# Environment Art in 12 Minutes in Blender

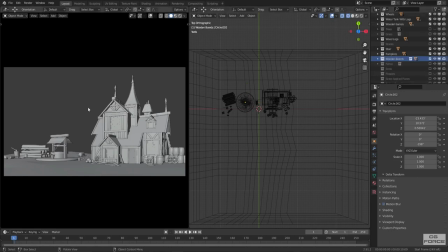[8:07]
It's always good to have the idea to know where you're gonna put the objects in your scene, because they have direct impact on your scene composition.
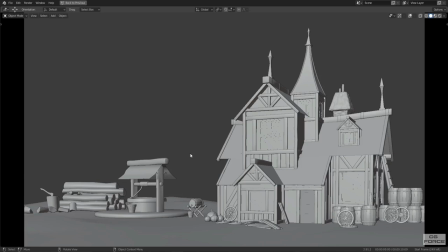[8:16]
And everything started to feel good with the placement. But the background was too empty to retain eyes just in the scene.
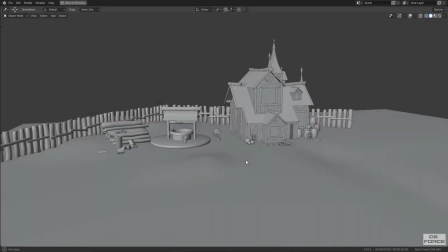[8:23]
So I added a fence, which really worked pretty well as usual. And scene almost starting to feel great with the lighting.
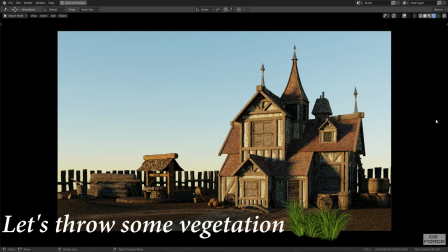[8:30]
Now time to throw some vegetation. So here I have my own grass package made completely from scratch for my own projects.
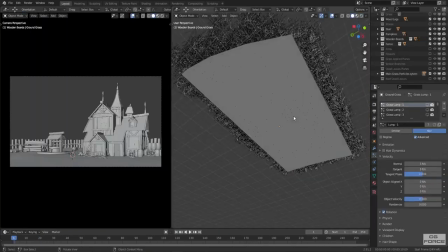[8:37]
First, I simply applied the grass to a plane and then transferred all particles
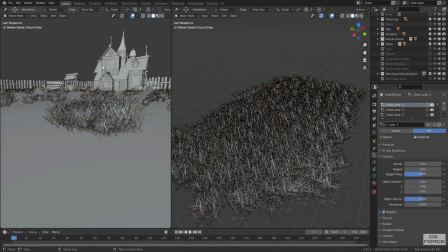[8:42]
data to ground plane where I wanted to add grass and saved my wrist from carpal syndrome.
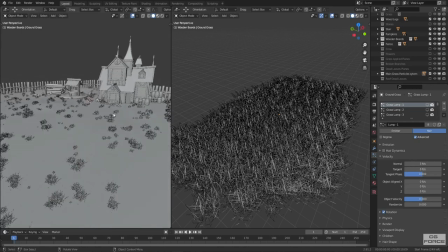[8:47]
Did couple of tweaks in particles number and scale with all the layers, and the grass finally results are really great.
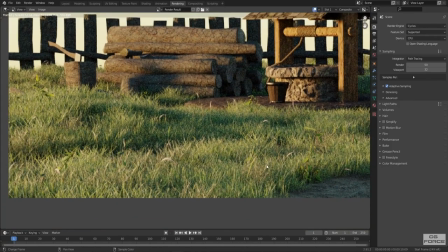[8:55]
It started to feel realistically breathtaking and fresh with sunlight,
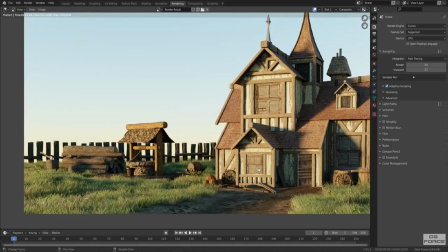[9:00]
but the entire grass kind of felt too clean, too smooth and green, without any imperfection, like heavenly grass.
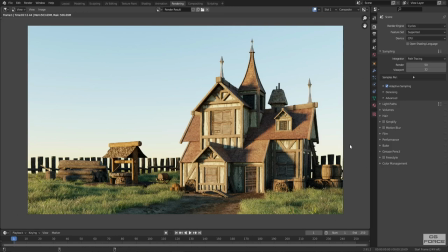[9:08]
So I decided to add other vegetational details into the grass.
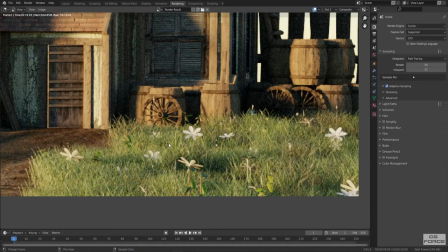[9:12]
Started with flowers, and it really impacted the perception immediately.
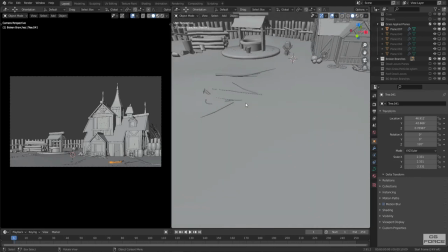[9:17]
Added broken branches both in grass field and the path. I placed every branch manually, and it really added a lot more depth to the grass field.
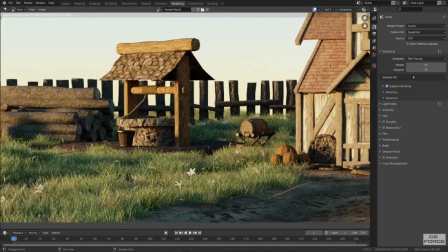[9:26]
Awesome! Now it's time to add the dead leaves into the scene.
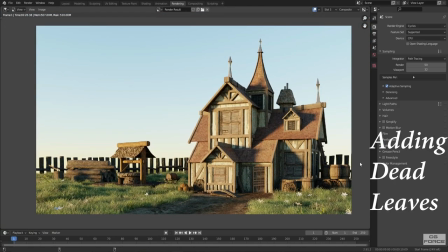[9:31]
Added leaves to the path, grass field, which really added a lot more realism to the geology of the environment.
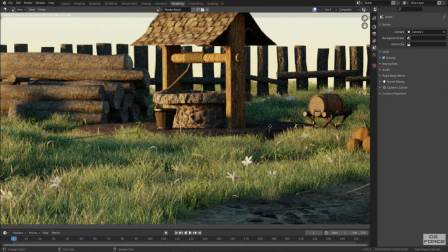[9:37]
I also put a couple of dead leaves around the well and also on the roof of the house, which really looks great.
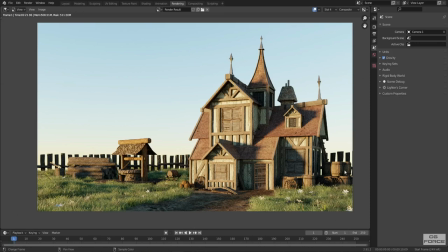[9:45]
Even after adding fence, sky is still feeling way infinite and empty from the behind.
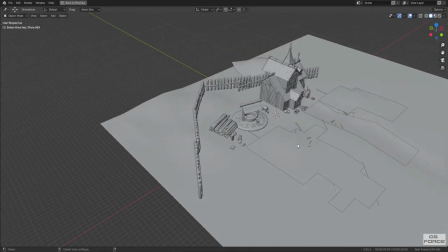[9:50]
So I decided to throw a couple of grass planes in the background with bumps along with broken branches,
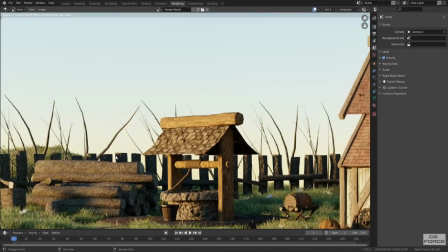[9:56]
which really fits nicely with the overall composition of the scene and makes the background more believable and interesting a little bit.
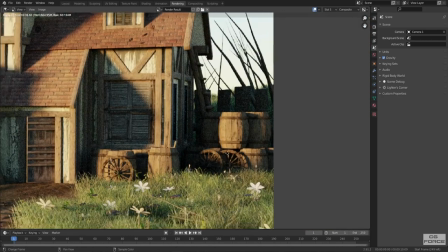[10:04]
But still, something important and casual just felt missing, and that were the stones.
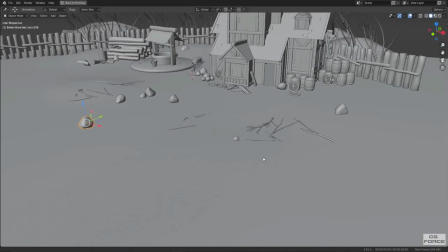[10:09]
I placed them very carefully in the scene. I always place things with my own judgment, following my heart.
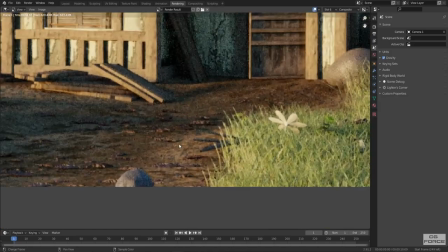[10:16]
And I think they really felt great with the placement. Placement of things always have a story behind them.
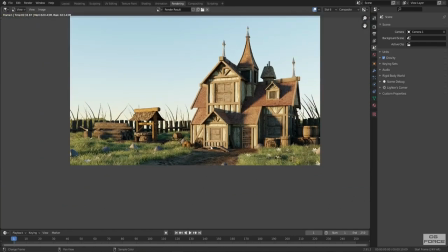[10:22]
So just keep that in mind whenever you're gonna place any stuff into your scene.
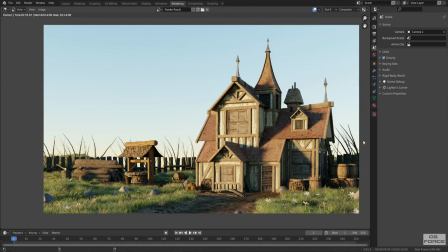[10:26]
Now time to add the biggest object of the scene, the trees, which I created using M-Tree add-on.
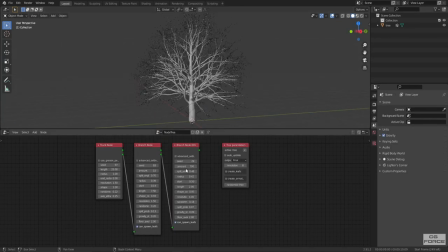[10:33]
You will find the link in description box. It's really an impressive piece of tool.
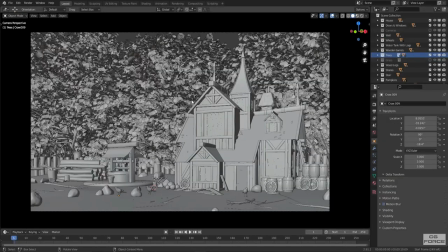[10:37]
It's node-based system and it really works amazingly. Then I made few trees and placed them right in the back of the house.
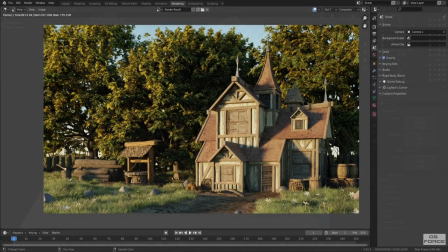[10:44]
So after placing trees behind the house, scene came out really well.
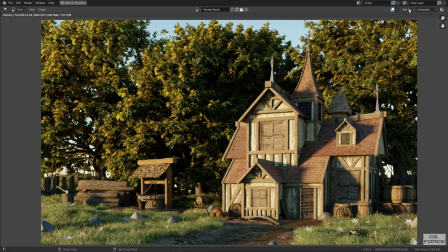[10:51]
I had all the renders piled up in the slots layer by layer. I also added couple of texture-based crows in grass and on the roof.
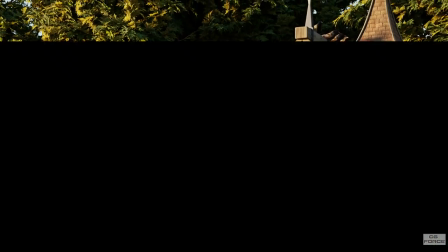[11:00]
And all of these things contributed together to render my vision into this beautiful medieval house scene.
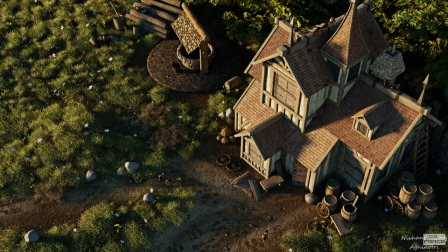[11:07]
Lighting really felt great, properly diffused. I simply used filmic color management as an output.
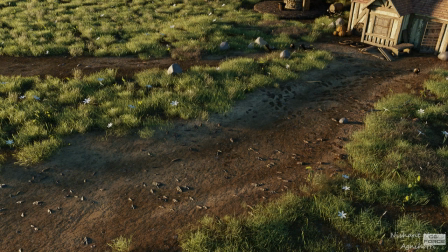[11:14]
Ground simply came out very nicely with dead leaves and branches. And results definitely looking great.
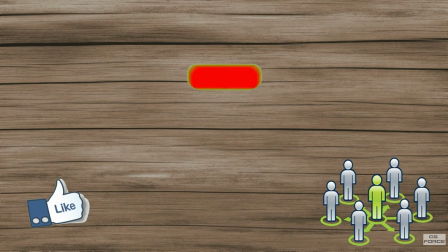[11:22]
If you like the content, please like the video and share with your friends. Make sure you subscribe to the channel and hit the bell icon so then you don't miss any upcoming future videos.
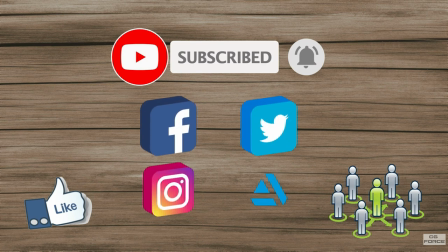[11:31]
You can also follow me on social media, Facebook, Twitter, Instagram and ArtStation. If you have something to say, feel free to leave in the comment section. I will get to that as soon as I possibly can. So thanks for watching, stay safe, and I'll see you guys next time. Bye for now.